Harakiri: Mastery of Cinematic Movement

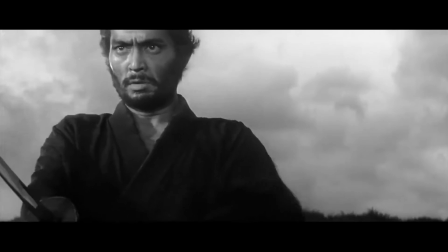4:09 This motion continues.
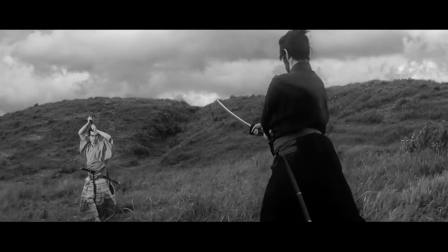4:15 Even here.
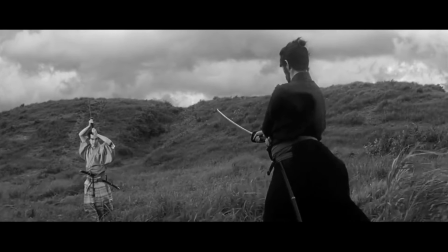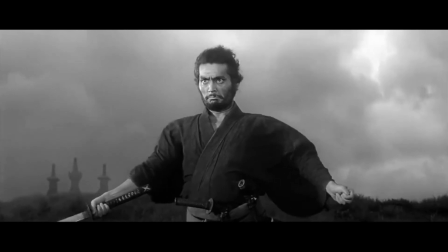4:24 But now, a shift. Hanshiro stops backing away.
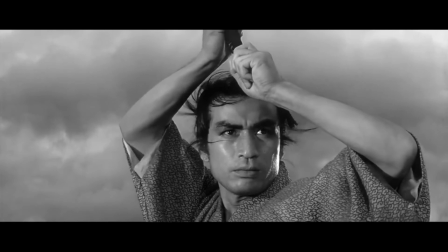4:28 He changes his stance, confusing his opponent, and begins his counterattack.
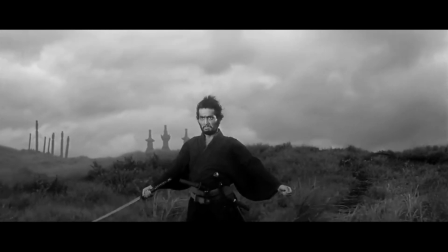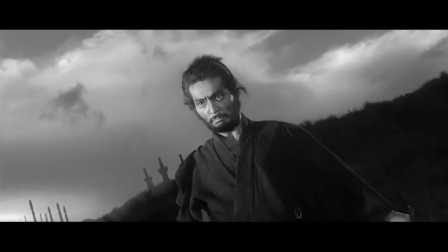4:40 Only for his strike to be deflected and his opponent to cut his sleeve.
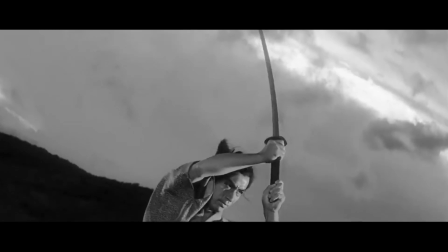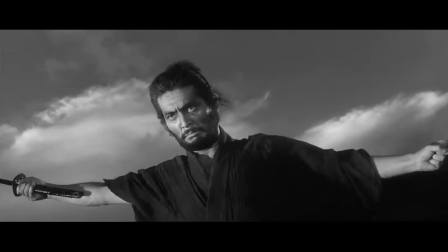4:51 The motion from before resumes.
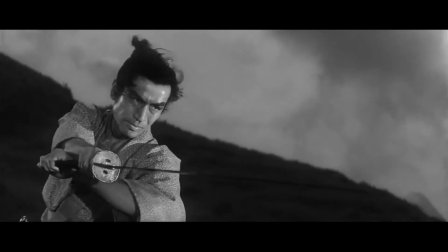4:57 but now something has changed. The Dutch angle or tilt of the camera signals this.
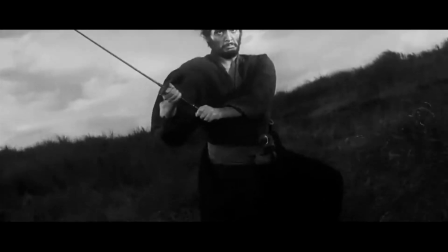5:05 Through the character blocking of that brief exchange, the 180 has been reversed, the line of action has changed,
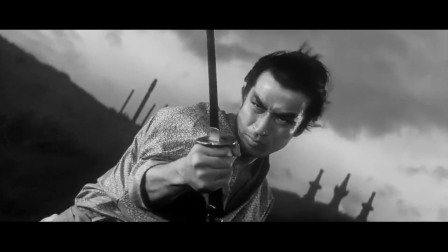5:11 and now the movement from left to right will begin again, this time with Hanshiro leading the charge.
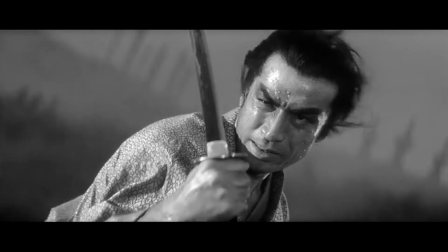5:16 This is the closest shot we've seen of the characters' faces throughout the whole scene. The left to right movement continues, but now the roles have been reversed.
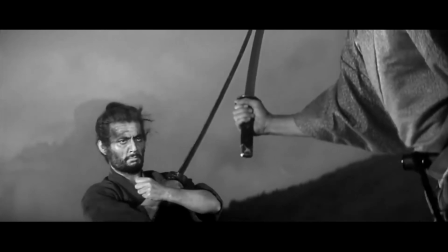5:22 Hanshiro is in control of the fight now. The opponent backs away, fearful, the music swells, the tension keeps building, and then...
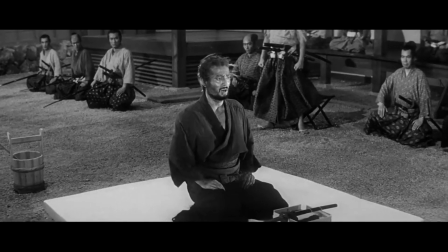5:31 Through his mastery of cinematic composition and directing movement,
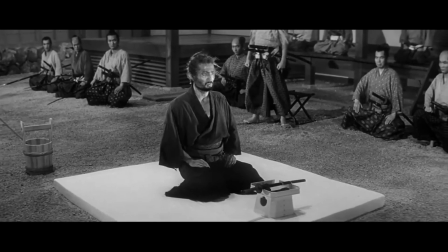5:35 Masaki Kobayashi is able to create one of the most tense yet visually appealing action sequences ever put to screen.
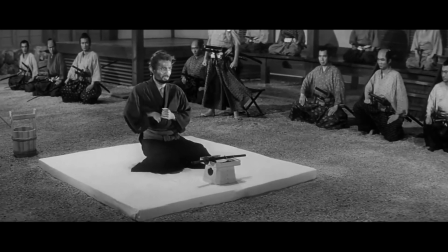5:42 首を取るのも難しい。しかし曲げだけ頂戴するはさらに一苦労。